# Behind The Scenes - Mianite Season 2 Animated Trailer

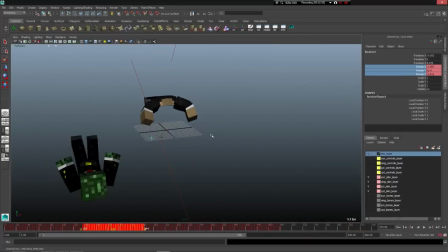(8:12)
I can just copy a section of it and paste it onto each of the joints on everybody and copy different areas so that they're not all in sync.
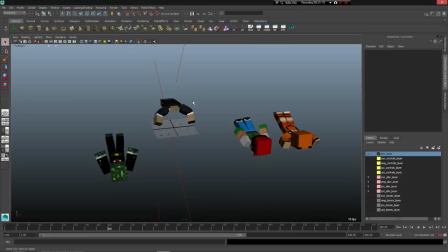(8:21)
And like I said, that saves a huge amount of time rather than animating one joint for a long duration and then grabbing sections of that and pasting on the other one. So again,
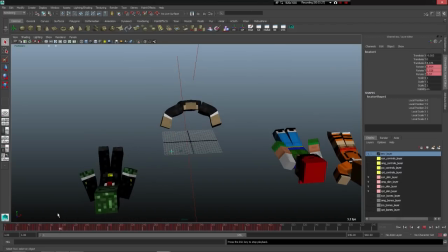(8:31)
simple learning, like a few minutes reading up on expressions and you can save yourself more way more time than it takes to learn and yeah then he does so I can't remember if there's an actual light there is an actual light in the scene okay I can't remember if I did
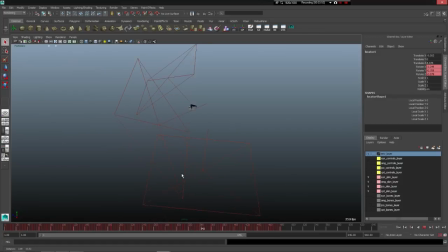(8:48)
that in post or not so yeah light comes up it's like and then he kind of teleports to the next scene in which we have sparkles come in he's like whoa where am I? Just a little looking around.
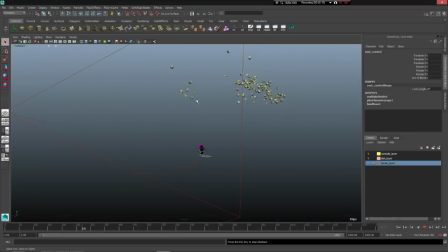(9:06)
And then we have these blocks come in. So this was the, this part was fun to do. So I tried out a few things. Originally, they just all started over there and animated into this position. And that looked so totally boring. So I was like, I'm going to have to spice this up a bit.
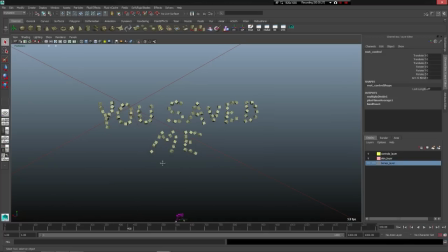(9:23)
So I took a different approach. basically they started out in this position just like that and then I applied a dynamic field I think it was a newton
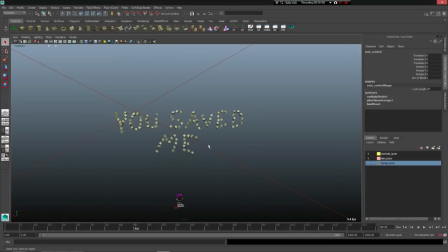(9:40)
and what that does is basically it creates a little object here and this is just a force that either pushes or pulls towards wherever it's at so in my case I had it pull towards it
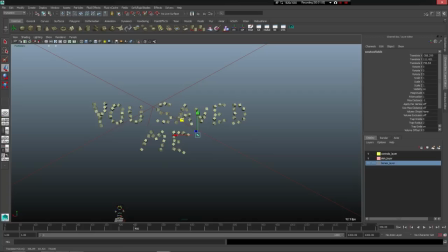(10:02)
so the simulation started like this basically and then this thing was animated to go like this kind of like a wavy pattern and then I baked the simulation like I said before so each one is keyed at every single frame it's kind of hard to tell since it's zoomed out so much in
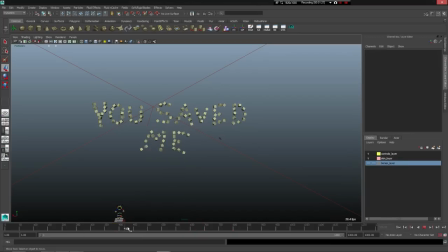(10:22)
the timeline and then basically put it in reverse so like I said it started like this So this is how the dynamic simulation looked. And they're all keyed to start moving at different times. So that's how it looked after it was baked, but then I just played it in reverse, so it did this kind of assembly thing,
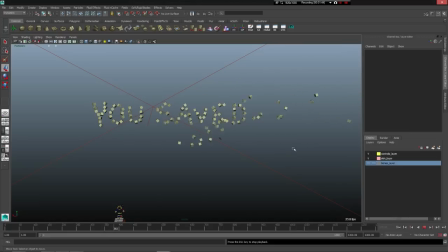(10:42)
which is pretty cool. And then for transforming into Beware, I grabbed a few of these blocks, keyed them, moved them into the shape of Beware, keyed them, And then whichever ones were left over, I just keyed them in their position and then keyed them to fall down.
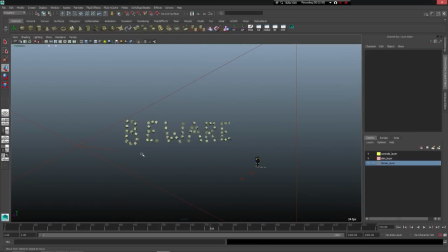(11:02)
You get this kind of school-like drop effect. And that's right when the boom, drum hits with the music. So I saw in the comments, some people were thinking this might have been capsize. You're asking, you know, who's it referring to by me?
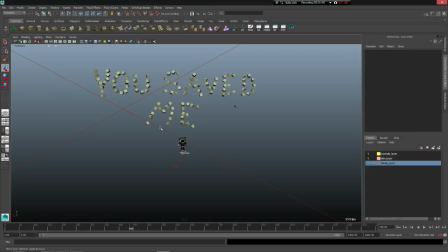(11:19)
And some people thought maybe capsize and others, ionite. Originally when I was making this, I was thinking it was myonite. But just because I'm the one who made it, I don't think I should be the one to say what it is. It's up to interpretation, whatever you think it is, it can be.
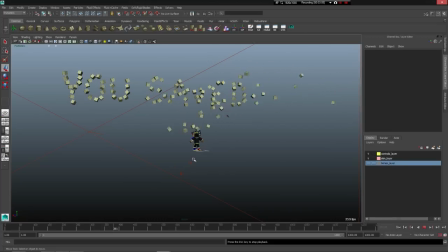(11:36)
In my mind, it was I, Night, saying this, really. Yeah. Let's see. And then here's the light, the red light comes up. And, yeah, shows of what to come, which could be anything since it's out of frame.
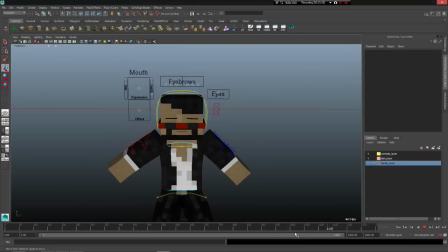(11:57)
And then there's the transition into the New World. So this was rendered out separately. Because you can tell, like, in the video, you can see when he closes his eyes and does, like, a wavy thing, and then he's in My Night 2.0, or not really, the New Land. I forgot what it's called.